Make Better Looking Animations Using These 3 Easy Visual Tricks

Okay, camera angles can really enhance your storytelling.
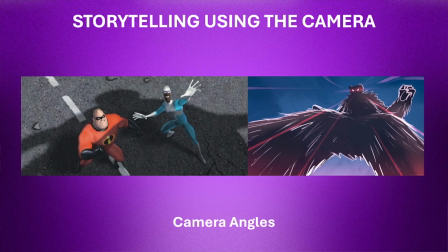For example, I've got 2 images here. They're not from the same movie, but you can imagine the first shot is of the 2 guys and the camera is showing downwards and it makes them look so much smaller. And then the second camera shot is looking upwards and it makes
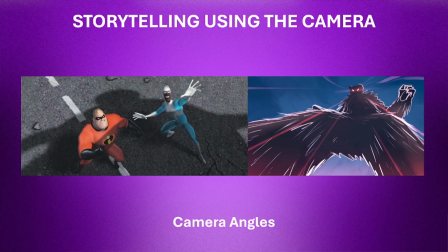the character looks so much big. So when you do your animation and you've got your 2 heroes fighting a big enemy, you can use camera angles by making the task these 2 superheroes have in front of them, it just looks so much bigger.
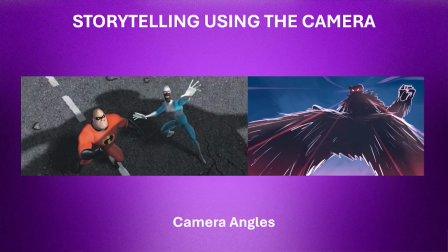Okay, it looks like this is not going to be an easy fight just by looking at these 2 images. By using camera angles, it helps to tell the story so much better. And so camera angles is a great way to do it. So how do you get better in telling your stories visually? With camera angles, with cinematography, and that is with storyboarding.
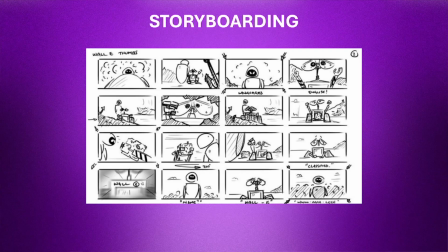Now, storyboarding, if you know me, I absolutely hate storyboarding. It's the worst part for me when it comes to the animation pipeline, but it is the most crucial part. Okay, so that is where you kind of envision what your story should look like, what your camera should do.
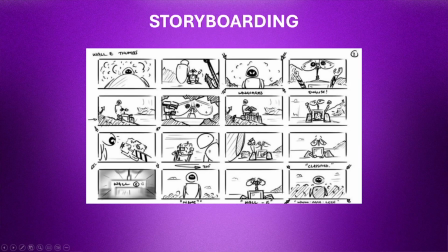And if you just look at this first block here, you can actually see they're also using the camera angle facing upwards to help tell the story. Okay, so that is the second one, just to help tell your story just a little bit better. Okay, and then tip number 3, and that is to create depth. Okay, so this can really just help make your animation don't look so flat. Okay, because if you skip this part, your animation can look very flat. So let me give you examples again. Okay, so the first one when it comes to 3D animation is you can use depth of field.
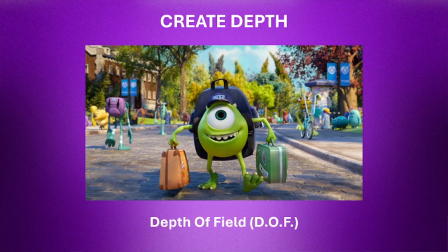Okay, so what this is this is actually comes from photography. So you focus on something and then the background is blurred. Okay, so if you look here, the main character is in focus, but the trees is blurred. Okay, so that creates a depth of field and it makes that your image doesn't look flat, and it also makes the world look a lot bigger than what it actually is. Okay, so it really helps the visually your animation to look bigger and better and not flat. Okay, but this is 3D animation. It's very easy to achieve this in 3D animation. What about 2D animation? You can't create depth in 2D animation because everything is flat.
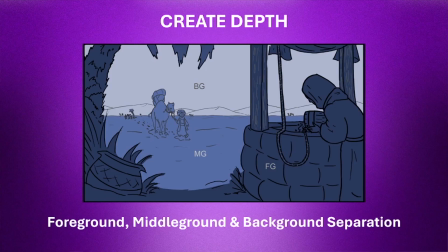Well, what you do is you need to create foreground, middle ground, and background. So in this image, you can see the foreground is very dark. It is in the foreground. Then you've got your middle ground, and then you have your background. And that way, you create a lot more depth in your image. And just a rule of thumb is the further away something gets, the lighter it becomes.
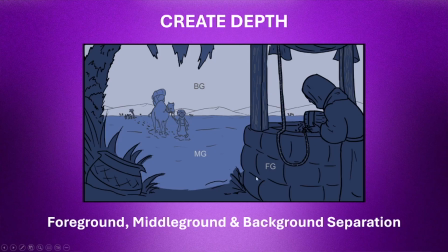Okay, so that's why same image, what is close is a lot dark and what's far is a lot lighter. Is also how they illustrated this concept. Now, let's look at it from a movie. And one of my favorite movies of all time is Klaus. And someone mentioned in a previous video of mine that Klaus is not a 2D animation form.